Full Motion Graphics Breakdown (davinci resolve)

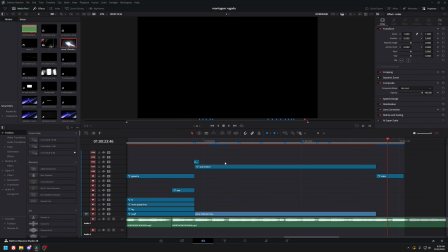Okay, yeah, this is way better now.
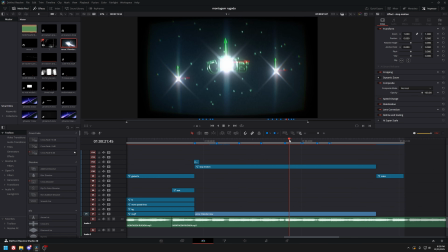Instead of what I had originally, where I was trying to do some 3D space, whatever, on every beat over here, I cut into like a different type of background. From here to here, I cut with the arrows and then had a green edge detect around everything else. And then on this cut, I removed the background, added the grid on the ground, and then made the shape outline wireframe.
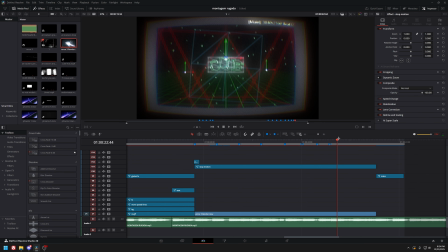On the next cut, I added another one. And then on the last cut, I zoomed out and added the top right thing that you see when you're editing.
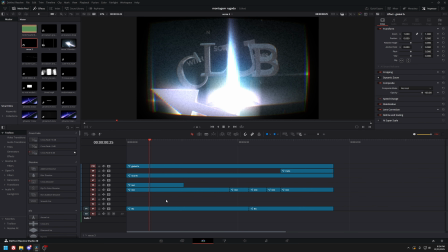For this part, let me just do this. So this one has a lot of different layers, but most of it's just what I took originally from my previous tore up edit.
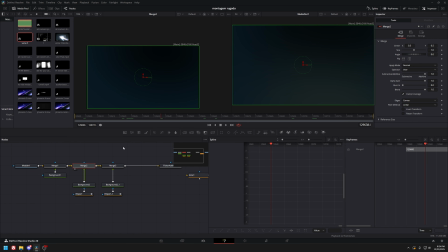But this one, the background is really simple. It's just this color merged into here, an ellipse on this side, which is black, and then another ellipse, which is like a lighter teal over here.
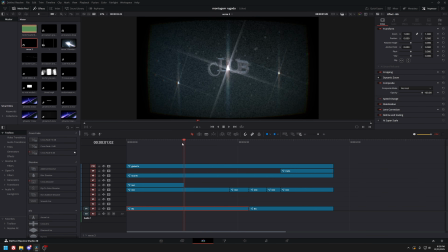And then I have a flicker addition and then the media out. So that's the background. It's really simple. The next thing is the main body of it.
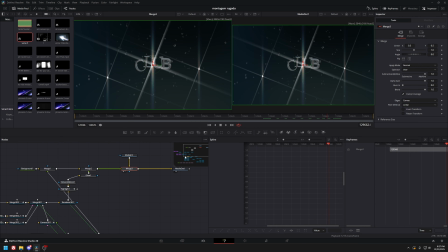So everything is the same as my previous, except the camera movement I modified a little bit.
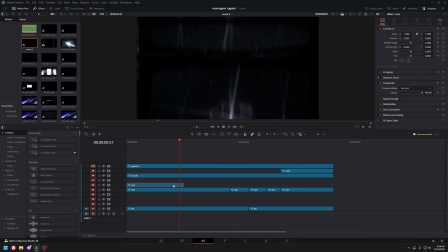But the main thing is on top of this, for my transition in, I added this one arrow, which is also just the star render, but in this merge, I added a shape, which is just a plane that's like really long. And then I merged it together over here with another camera movement like this. And then these are the same highlights that I had, makes it glow more.
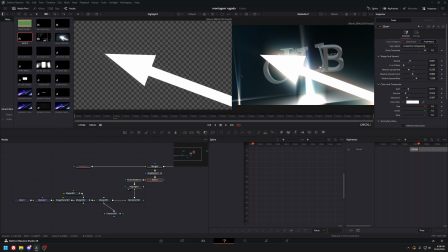It's actually not too visible here. I didn't want it to be too bright. The reduced highlight helps the glow not be too strong either.
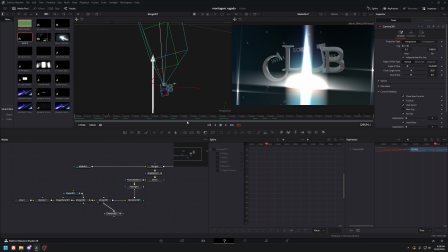And then the camera over here is, again, it's really simple. It's just keyframed out. So it goes in like this and then moves away to have this come in and then leave the scene in the bottom.
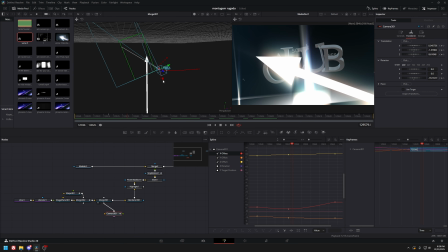It's on its side and rotated because this was originally what I had. I just copied and pasted the same adjustment clip, deleted everything else, and then moved the camera itself like so. And then this is all just keyframe. So if you are trying to copy, it's really just messing with the camera movement for this.
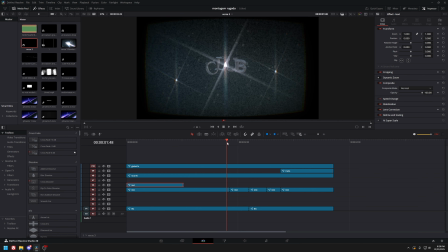And then the next parts on the cut,
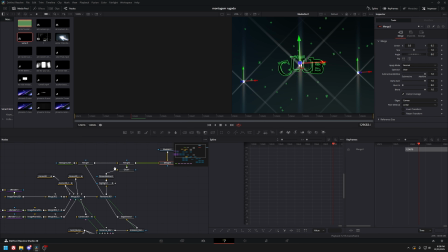how I made this glow effect over here is this part is all the same thing, just the background. I created this gizmo macro, which is just a green arrow, the rod, a red arrow with the rod, and then a blue arrow with the rod all merged together to make this. And this is just all simple shapes that you can make together. I turned it into macro so I can copy and paste it around easily.
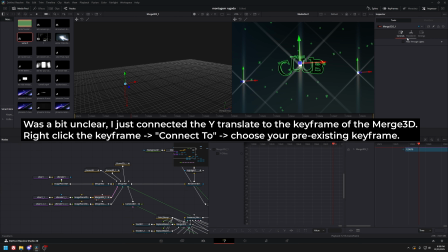I connected the Y transform into this merged keyframe over here. So each of these are all connected. So then when it's rendered out, each of these have its individual gizmos rendered on top of it. And the camera is also the same. I didn't change anything to it. It's just the same part over here where it's slowly zooming out.
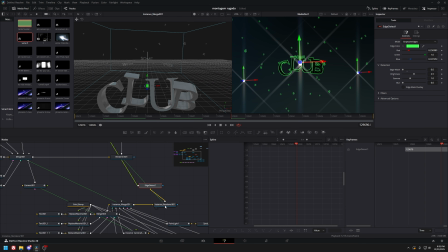For the text merge over here, all I changed was in this render, I added a edge detect on top of it,
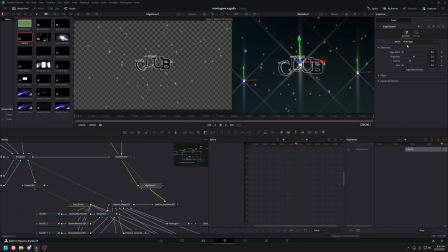a green edge detect with, so originally it's RGB edges, but if you change it to grayscale edges,
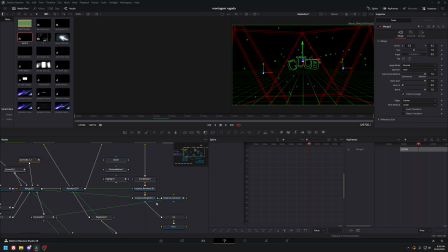it would look green. For the next part, it's still same edge detect.
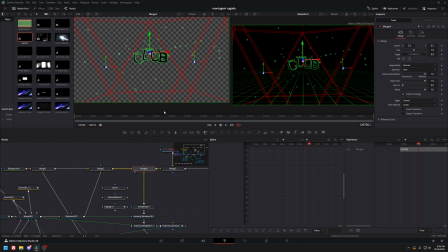Everything up to here is all the same, but I added a outline of the red particle system that shows up when you click on the P emitter.
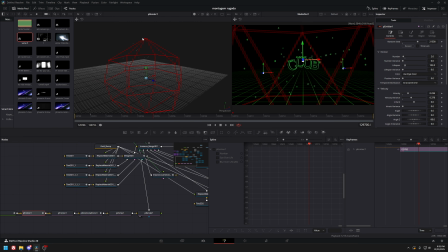So I wanted to replicate this, but there's no easy way to have this actually be rendered with the camera. So what I did instead is I had an ICO object with wireframe, and then I added another one on top of it to make it a little more overlapped and visible. I had to create another instance of these three objects, the merge, camera, and render.
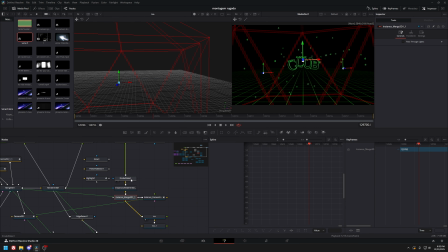So I made another instance over here of the same thing because I wanted to add in erode dilate on top.
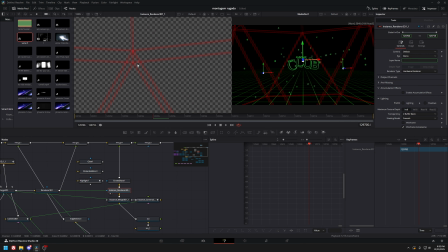So what that does is if you don't have it, it's very thin, and then I'm also only on quarter quality. So if I'm on full quality, it's even thinner and even less visible. Yeah, so look how thin that is. It's almost not visible in full resolution. What I added was just an erode dilate so that it would basically thicken the edges a bit.
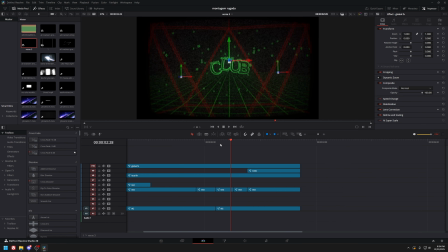Okay, I just crashed trying to showcase what I did. Okay, for the next part, it's the exact same thing.
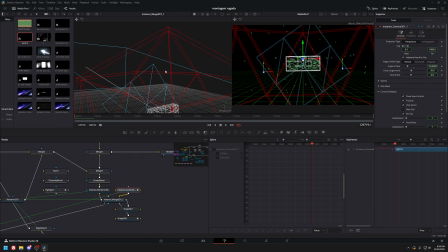Instead of just these ICO shapes over here, I also added, let me see. So these are the ICOs over here. And I added just a random blue shape over here that spins, and another box that it's supposed to encompass these texts over here.
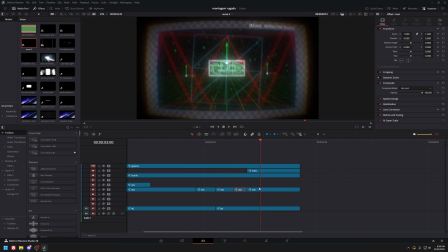I just added the box on top of it just to add some more effect. So that's this part. And then the next part, all it is just this transform that zooms it out a bit,
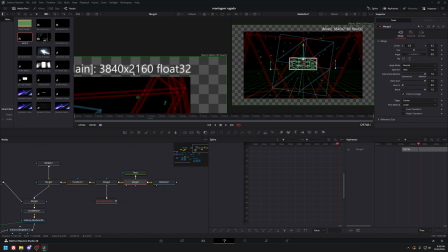and then I copied the text over here so that it is the same text as this, and then I merged in the background the KAS texture.
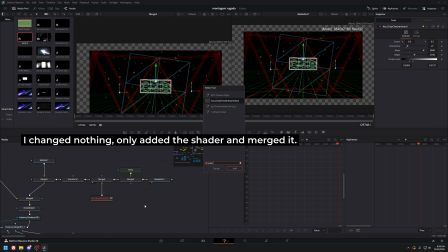So when you search up checker and then you already have the KAS textures installed, these show up over here.
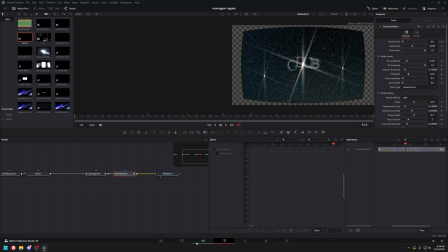Okay, on to the effects. I had two separate adjustment layers for this, one for the global effects and the one for the local effects.
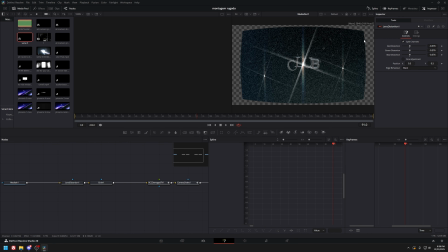So for this one, it's just a lens distortion to make it lens distorted, but it makes this, it has a bendy look right now, like a TV. So then I added a grain on top of it. It's just lens distorted and then a grain on top of it with a decent bit of power actually. Okay, so this damage TV effect is from Boros Effects, but there's also other options.
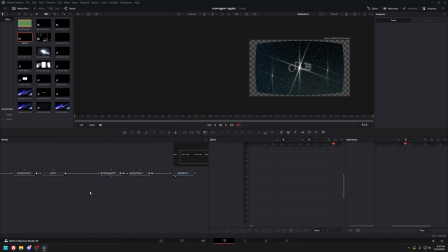You can use this TV option, I believe. So actually that's not that great. I think is analog damage better? Yeah, I think analog damage, you can make it do similar things over here. I was just messing around with it and it automatically has these presets I liked.
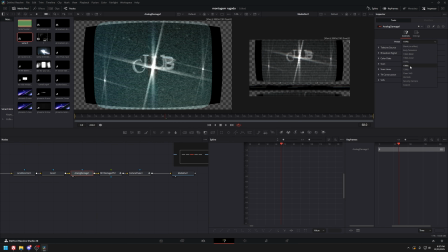But if you use analog damage, you can change it with anything else actually, like an old VHS, security camera.
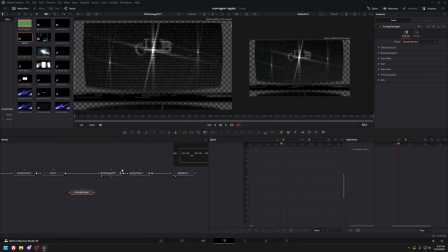I think security camera is probably closest to this. So it looks like this originally. You can change the, let me see, V-hold.
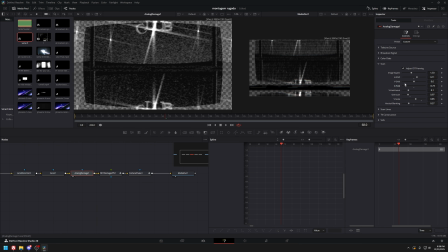Yeah, you can just change the V-hold to make it go up and down, sort of like how Boros Effects does it.
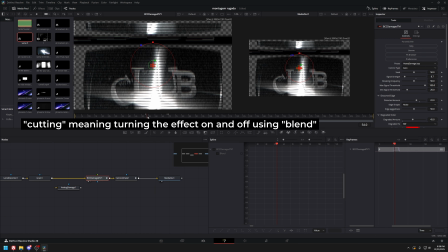I cut it properly so that when it starts, it's over here and then scrolls down one and then it uncut.
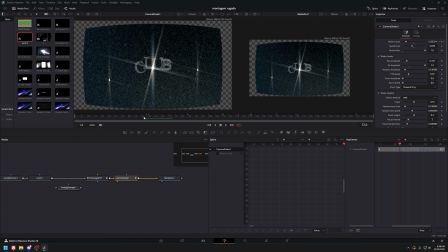This is all just animating the blend. I had a camera shake that happens on every beat over here. So this is just mostly the tilt amplitude, which is up and down. And then on each beat, it just hits and then shakes the camera a little bit.
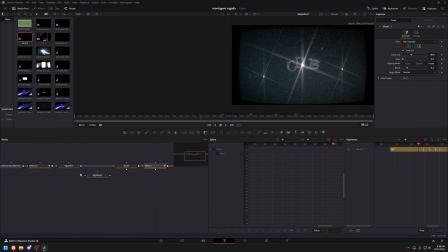And then finally, global effects is the same as effects as before. I just re-added the edge detect. Here's the edge detect, the dehaze. There's a camera shake, chromatic blur, or RGB shift. I have a defocus on some beat drops. The vignette, glow, another glow with, again, only appear on some of the beat drops.
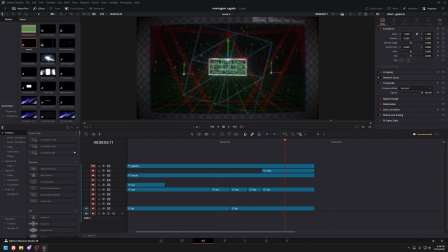Yeah, that's pretty much all this is. And then I originally tried to have stop motion effect on everything.
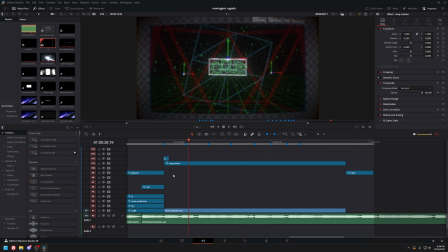It didn't seem to work properly. So I had to move it all into a compound clip and then render it out using render in place, and then added stop motion manually on top of it.
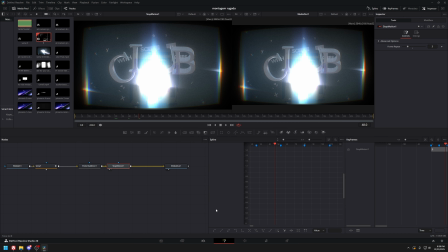I just added this so it repeats every 3 frames. So instead of 60 FPS, it's 20 FPS. So when you play it,
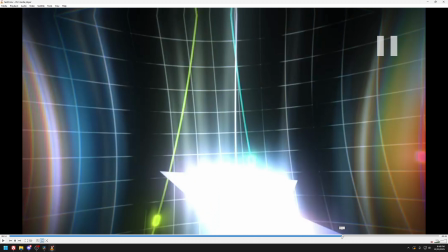So that's this part of it. It took way longer than I expected because, again, I was trying something else originally, and then that turned out to be terrible.
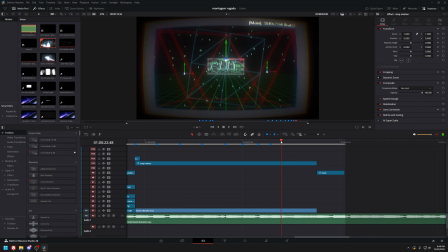So I had to scrap everything, start over. And then I think this part took 2.5 hours total working time.
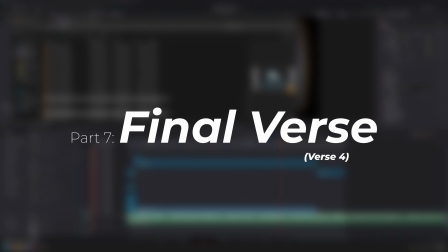Yeah.
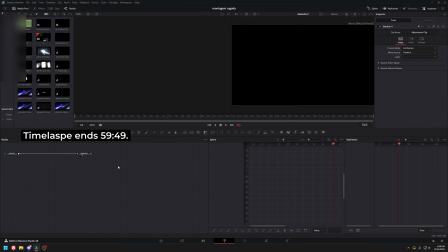So this part is all just copied from the intro part of the video. So if you want to go back to that timestamp, you can just copy everything and then it'll be the exact same thing,
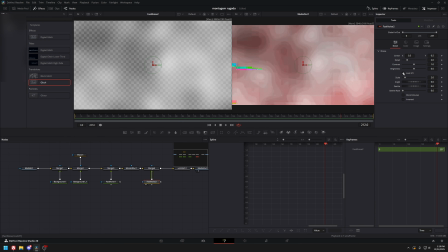except the camera movement is slightly different where I just zoom out and then zoom back in.
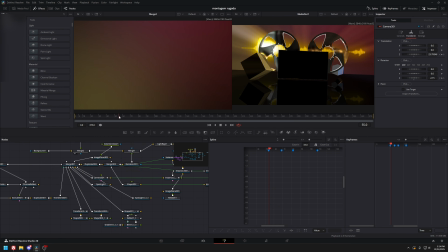Another difference is that the background, instead of being the clips, is just a fast noise with a mosaic blur and a universe glitch node.
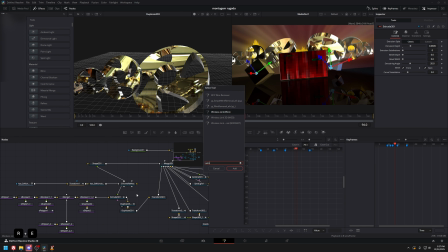You can also use the digital glitch that comes in with DaVinci Resolve. The next thing here, I was originally going to have the film wheels break apart,
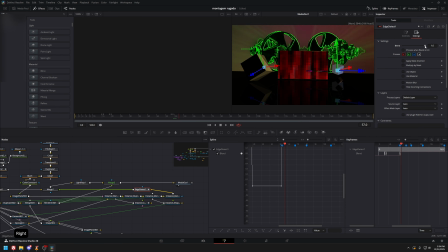but I eventually just settled with using a duplicate 3D node and then having it be offset in position and size.
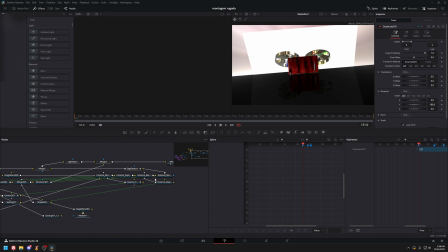So you can see that each of the film wheels are copied about 3 times to the left and right of it.
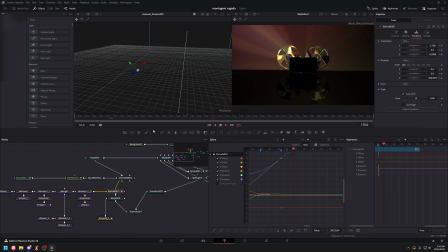So this is all just messing with duplicate 3D.
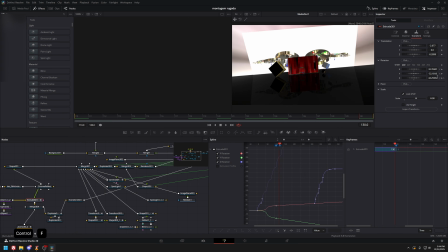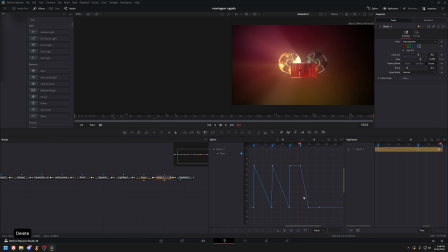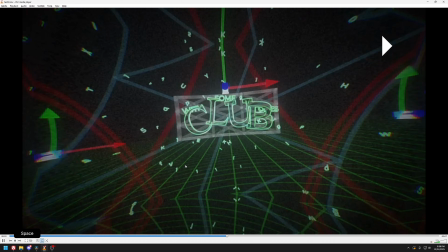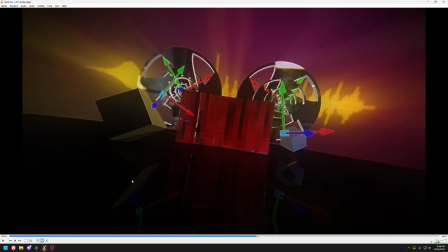A couple different things I gotta fix up on. First thing is that this transition when going in is way too fast.
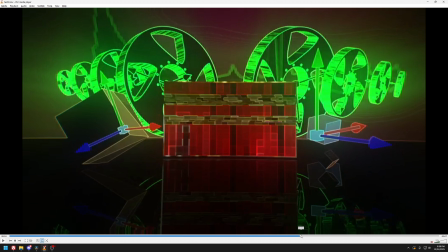Second thing is these tape recorder things in the back are not synced up at all.
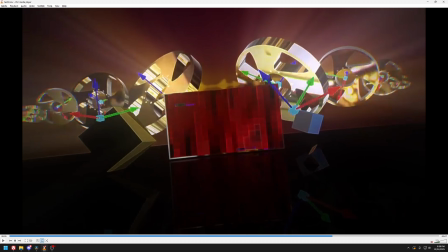Third thing, these gizmos in the front, I wanted them to go forward and then some sort of flash or glow to make it look like it's the 3D viewer, but it didn't work out,
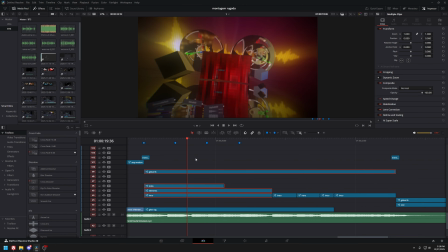so I might just remove them. And then this part's not finished. All right, so I realized that I actually didn't explain it in the video.
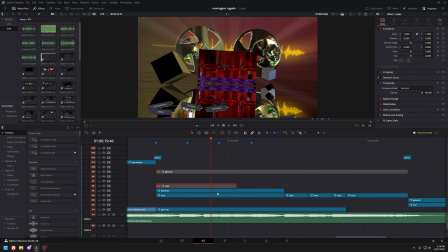I'm just gonna go through it real quick. So taking apart these layers, the first one down here is the background.
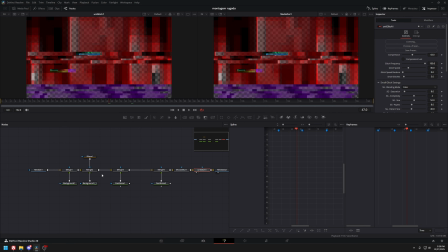So going into the background here, it is pretty simple once you break it down. So we have the merge that goes in, which is just a red background, and then another background, slightly darker red, merged into it with a soft edge ellipse. And then we have a fast noise with these settings, with the detail cranked all the way up. And then these are the colors.
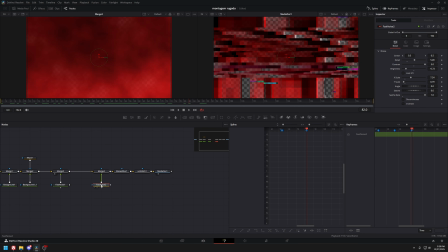And this adds a little bit more texture to it. We have another fast noise here with the same colors as the previous one. I did use the same technique where the Y scale is turned all the way down and the seed rate turned all the way up to make it have like the speed lines.
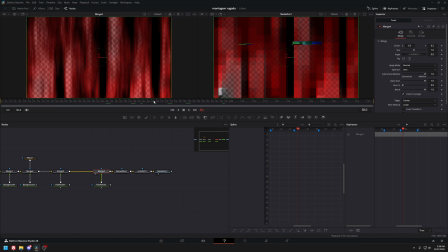But I just added it to have a little bit more texture on the actual background itself. And then we have a mosaic blur.
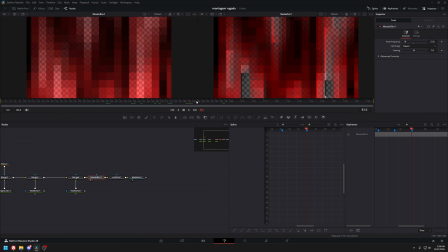And then this just makes it slightly more glitchy looking, and then a universe glitch node.